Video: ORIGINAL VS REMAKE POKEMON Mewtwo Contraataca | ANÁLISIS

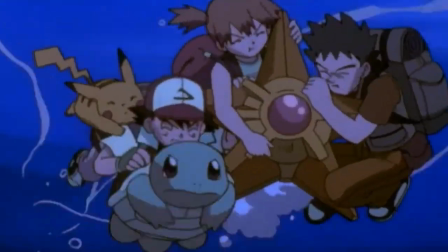Lo que sí me pareció curiosín es que le cambiaron la expresión final a los personajes,
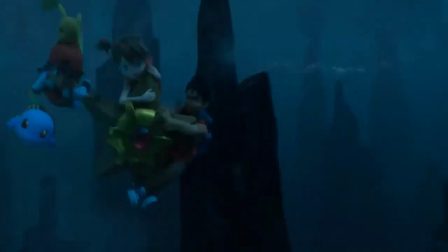mientras que en la original se estaban ahogando, en el remake tienen pulmones de nadador olímpico.
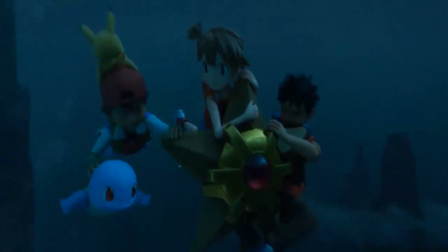Muy traumatizante para los querubines verlos en las últimas.
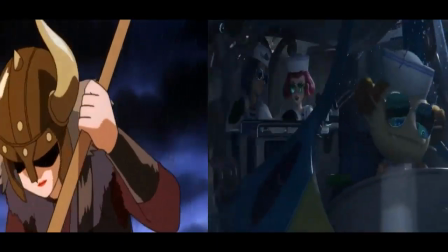Me imagino que es tan traumatizante como los vikingos, porque ahora son marineritas.
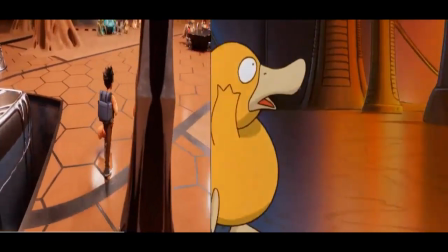En la escena de introducción de Mewtwo estoy muy decepcionado que Ash no volviera a confundir al entrenador de Pidgeot con Gary.
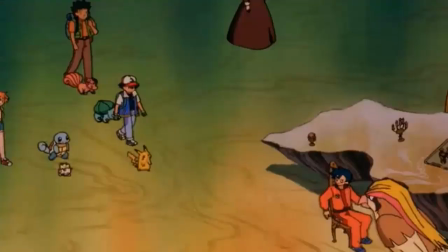¡Era un clásico!
Oigan, ¿por qué tardaron tanto? Gary, ¿cómo llegaste aquí?
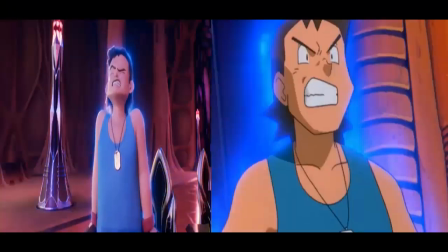Cuando Mewtwo intenta hacer la gran Krillin, notamos otra vez cómo intentan bajarle el tono de la maldad a la cinta,
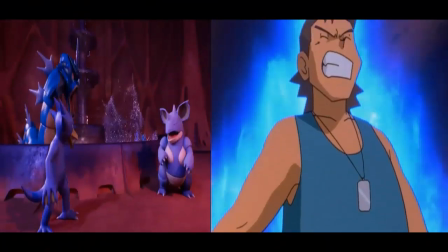mientras que en la original se ve un Mewtwo mucho más despiadado que disfruta con el sufrimiento de Krillin,
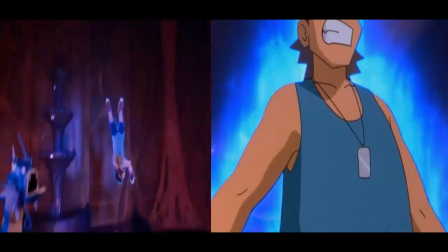en el remake suavizan nuevamente la escena, ocultando las expresiones de los dos personajes y acortando la escena.
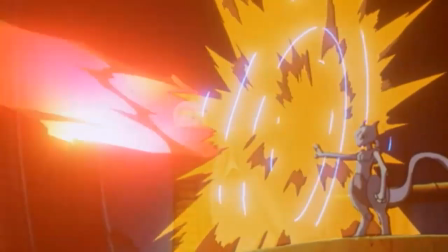Restándole mucho a la introducción de Mewtwo, donde con aquel simple acto se establecía inmediatamente y de manera fácil su naturaleza déspota.
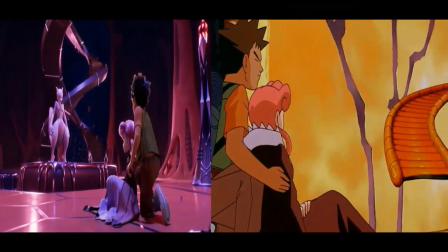A mi parecer, esta simple escena de Brook y Joy muestra lo que he repetido como loro hasta ahora. Fíjense cómo en este giro de cámara, solo por el hecho de estar más cerca, se nota mucho más la intensidad del momento,
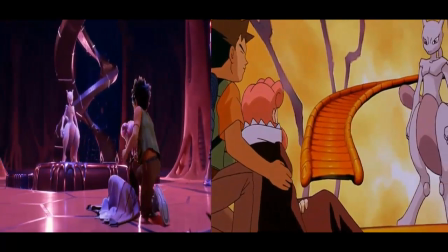mientras que en el remake ese plano general más abierto hace todo muchísimo más aburrido y pone en evidencia su aspecto de maqueta pollo robotística.
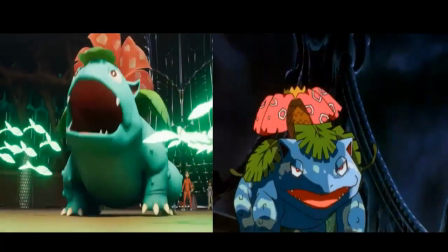Pero durante el primer enfrentamiento de Mewtwo, el remake se lleva los puntos, ya que decidieron extender los combates, los cuales eran demasiado cortos en el original.
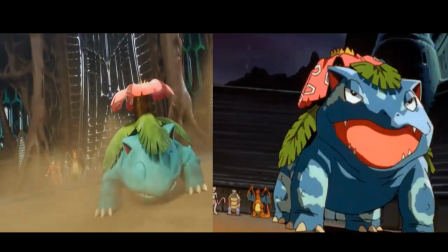Probablemente esto se debe a que querían mostrar el poder de Mewtwo y sus clones, humillando a sus rivales, ganando con un solo ataque.
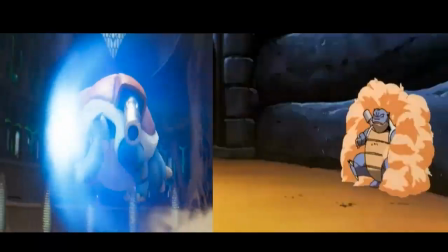Pero viejo, esto es Pokémon. Queremos ver batallitas.
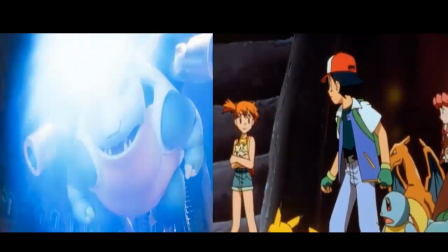No al nivel que te coman la mitad de la película, pero mientras esté en balance con la trama, todo está okidoki.
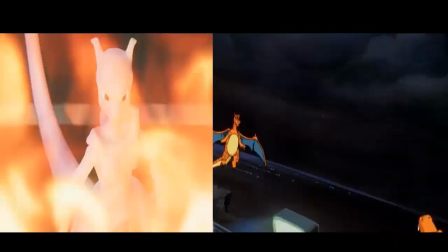Donde sí pierde el remake es con la música, qué cosa más aburrida para un combate, no como la pegajosa de la original.
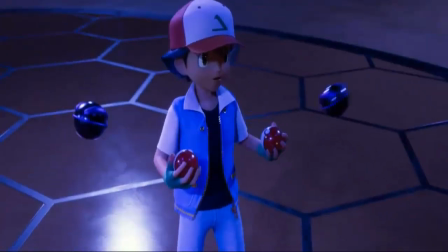Lo siento, no la puedo poner. Otra escena que vuelven a extender es cuando Mewtwo se vuelve amigo del ojeno y comienza a robarse a los Pokémon como un Bill Raticate,
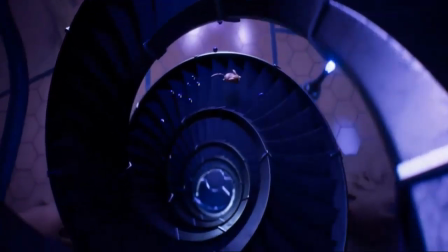lo cual nuevamente considero que es un acierto, ya que le da más tiempo al espectador de procesar que está pasando algo gravísimo para nuestros héroes,
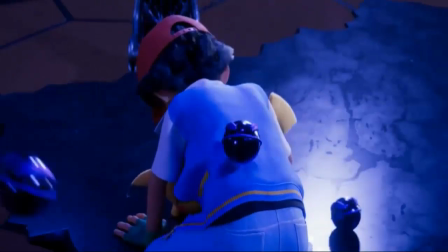mientras ven cómo sufren cuando le quitan uno a uno a sus Pokémon. Si no fuera por esas caras que te sacan de onda.
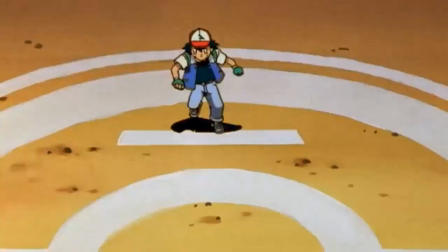De hecho, aquí me di cuenta que la película perfecta de Pokémon sería una fusión entre las dos,
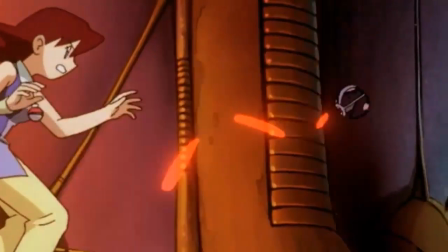con la manera de contar la historia y tiempo disponible del remake, pero con la animación de la original.
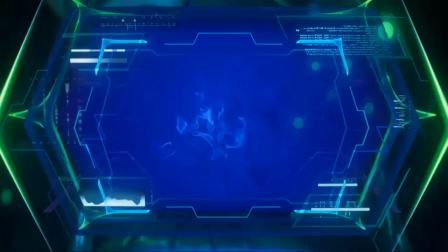Lo que sí lamento mucho es que el equipo Rocket no confundiera a Scyther con Alakazam de nuevo.
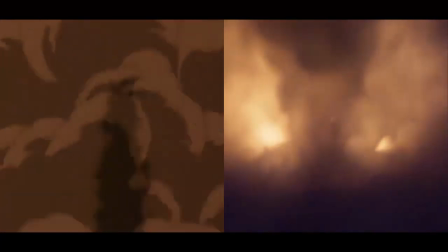¡Viejo! ¡Era un clásico!
¡Alakazam!
Llegamos a la escena del combate final, clones versus originales, original versus remake.
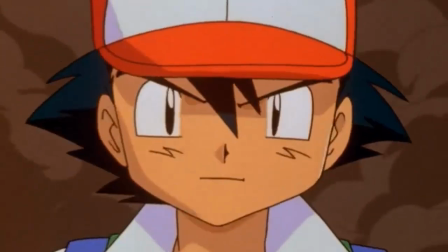Y lo siento mucho, pero nada puede superar a la entrada épica de Ash con esa música de tambores de combate de fondo.
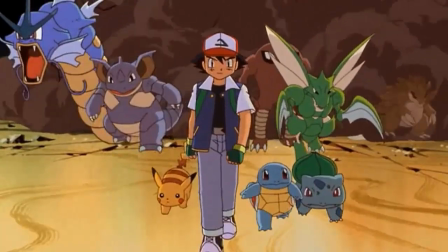Le pega mucho más que la música orquestada tipo RPG que le colocaron al remake.
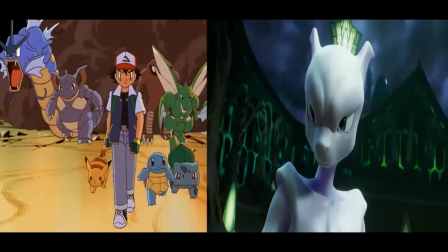Es bastante buena, pero le quedan mejor los tamborcitos.
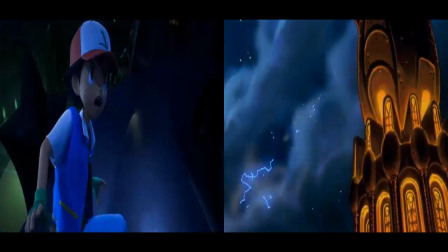Ahora permítanme repetirme nuevamente como una vil urraca, pero en el remake los combates son más extensos, lo que nos permite disfrutarlos más.
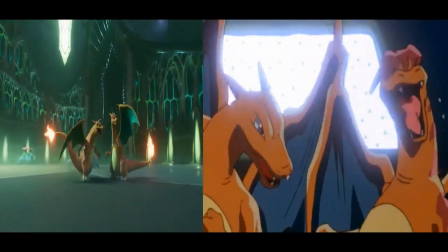Claro, si le perdonamos su apartado visual y dirección. Pero aquí se nota con toda la fuerza lo que dije sobre la música en un principio.
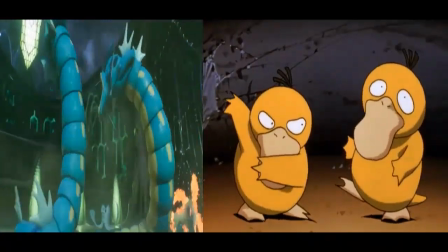Se la come completamente la original. Mientras que en el remake solo usa música de combate, en el original el tono cambia drásticamente.
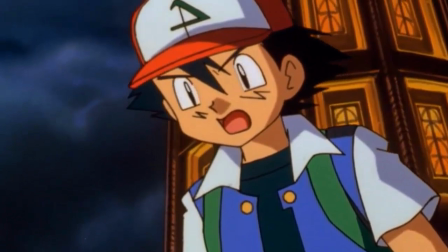Cuando Ash empieza a observar la tremenda miércoles que está quedando cuando los Pokémon son obligados a librar un combate contra su voluntad.
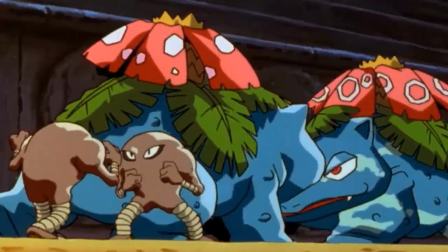¿Cómo olvidar esa música cebollenta de Brother, oh brother, tell me what we are fighting for?
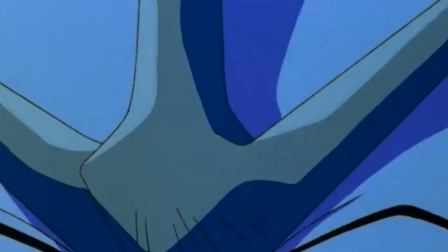Is life worth so much more? We should love one another.
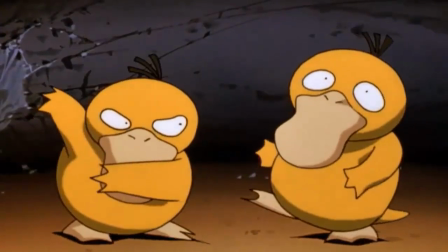Tell me why. Les dije que no puedo, así que se aguantan.
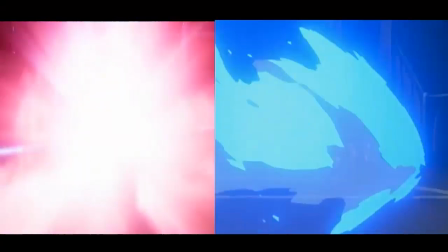Bueno, esa preciosa canción interpretada por mi voz de barítono deja el ambiente propicio
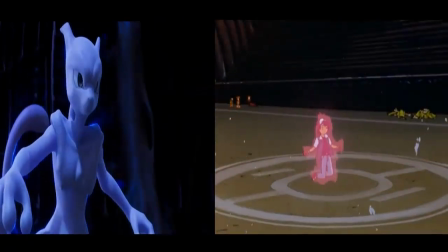y prepara al espectador de que algo muy malo o muy triste va a suceder.